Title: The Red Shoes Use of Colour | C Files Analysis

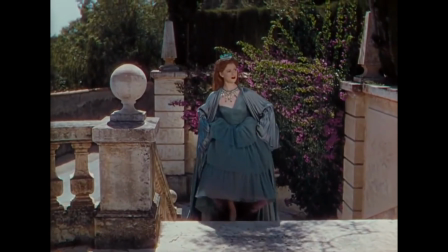273s
Framing the scene as a fairy tale, Victoria pulls up in a horse-drawn carriage and flows in a turquoise dress to a picturesque Mediterranean castle,
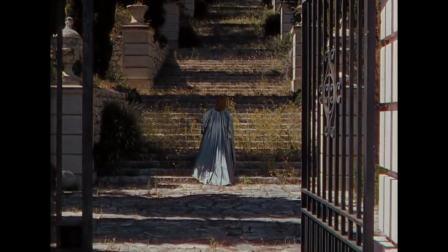281s
a shot of her climbing the stairs representative of her rise to success.
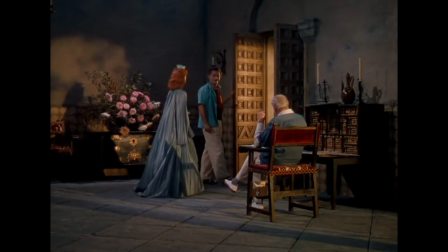284s
The scene continues to feel fantastical with the reveal of Victoria's role in the normally dark tuxedo-wearing Boris Lermontov,
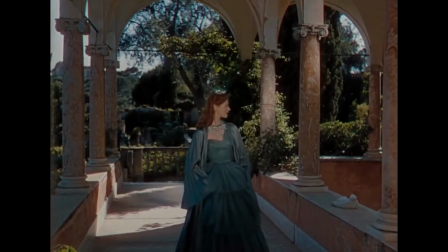292s
sporting bright casual clothes with the near bordering on campy. But this is more truly due to the fact that, for Victoria, the scene is a dream.
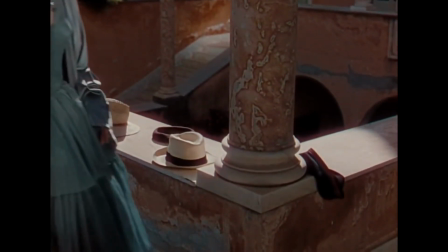300s
It presented more like that than reality.
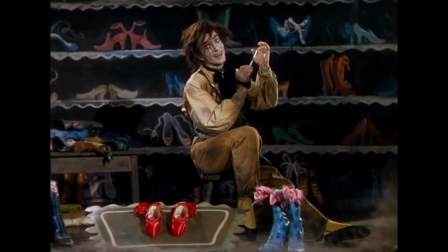303s
The digital colour of red is surprisingly limited, which from the title and reputation of the film creators comes across as surprising,
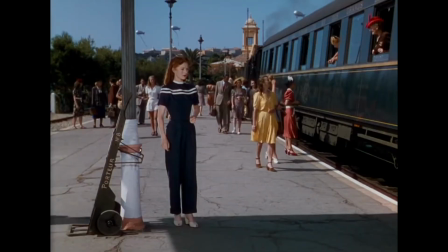310s
but unlike the directing pair's later movies, the colour is, despite its brilliance,
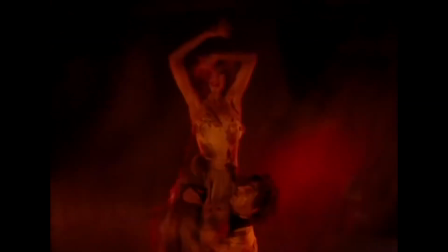314s
used more sparingly. Only a handful of frames are drenched in the colour, instead it's dotted around in the background of frames.
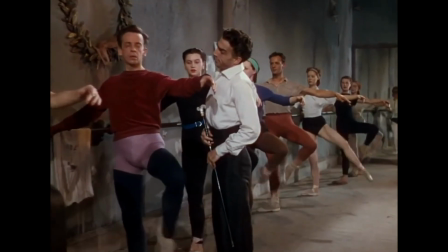321s
This, however, is maybe for the better. What's commonly used for its vibrance and ability to catch the eye can, like most good things, lose its power when overly used.
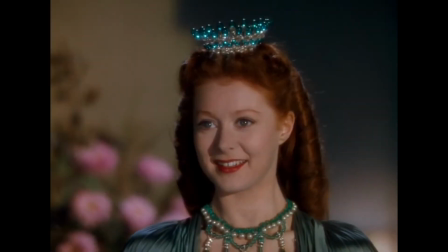330s
By taking a more minimalist approach, with its cinematographer Jack Cardiff, was able to accent and add flourish to shots.
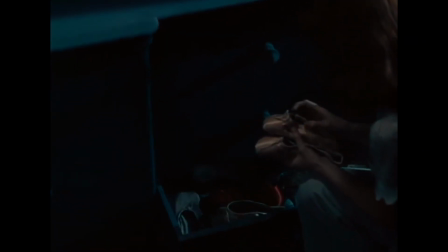337s
Minimal use also serves a second purpose in how it also adds a haunting sense to the film. No matter what you think the red is represented, by using the colour so little gives the effect of the shoes silently haunting Victoria, always in the background watching. The movie also started the trend of ballet being mixed with horror, the tragic if not grisly ending of the story,
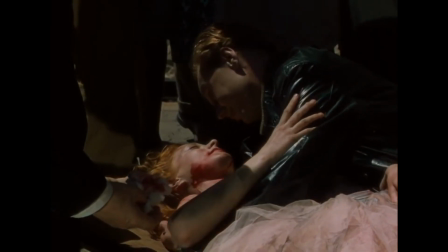357s
of the toll and personal trauma taken on Victoria, has a horrific element, and the inspired movies like Black Swan,
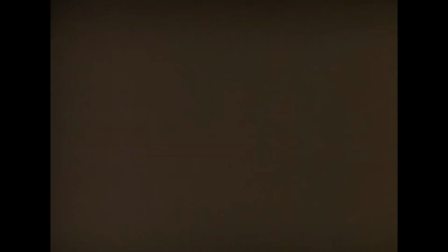365s
Passion, the Suspiria remake. The latter taking direct visual cues from the Red Shoes, with its spinning point-of-view shots,
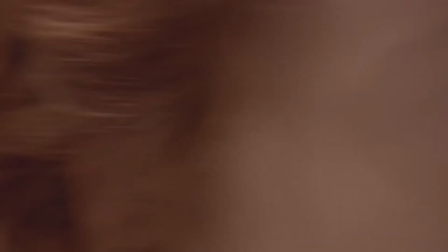371s
where Victoria first notices Lermontov, which is mirrored when Dakota Johnson's Susie first notices Tilda Swinton.
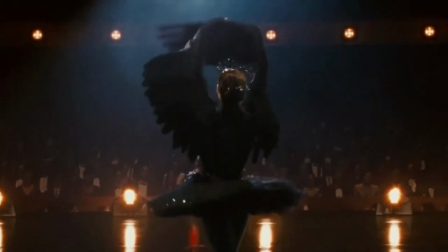379s
It also was the first time the sensuality of ballet was mixed with the death in film, this eventually evolving into the slasher genre,
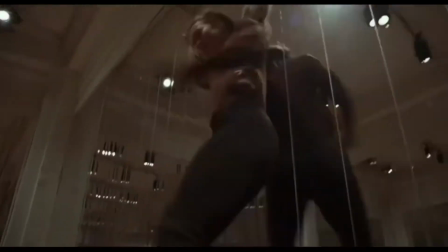387s
with killers' more sensual motives for murder, often prompted sometimes subtextually by dance.
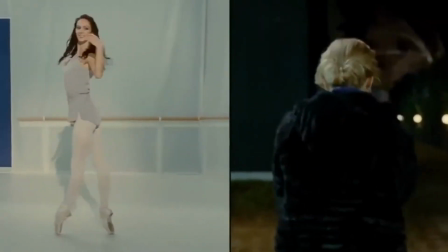393s
Brian De Palma's 2012 film Passion, an example of this, split-screen image of ballet being performed compared to the performance of a much more lethal act.
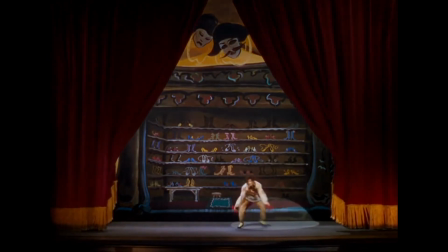405s
Yet, however you look at the movie, either as the start of a more bloody horror or a metaphor for Icarus flying too close to the sun,
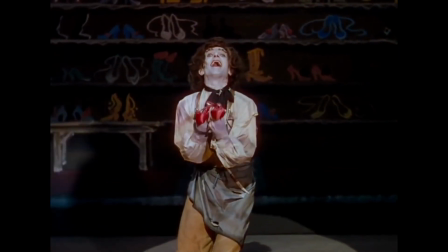412s
I think everyone can agree that if you see a pair of red shoes, maybe give them a wide berth.
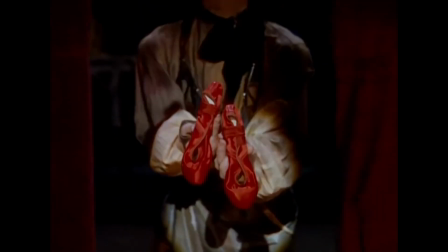417s
They're bad news.
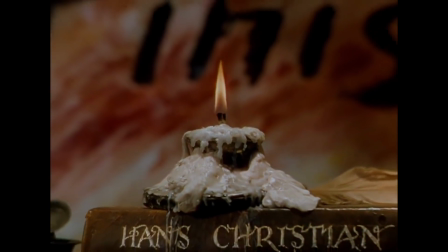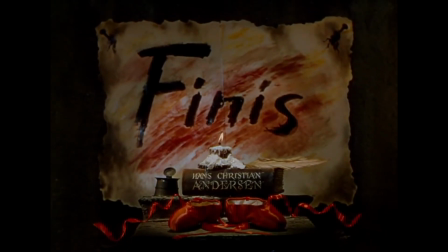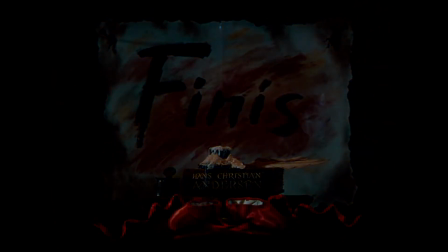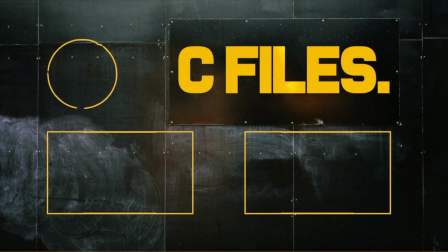450s
Hi, this is Luke. If you liked that video, please like and subscribe, and click the bell icon for notifications about new videos.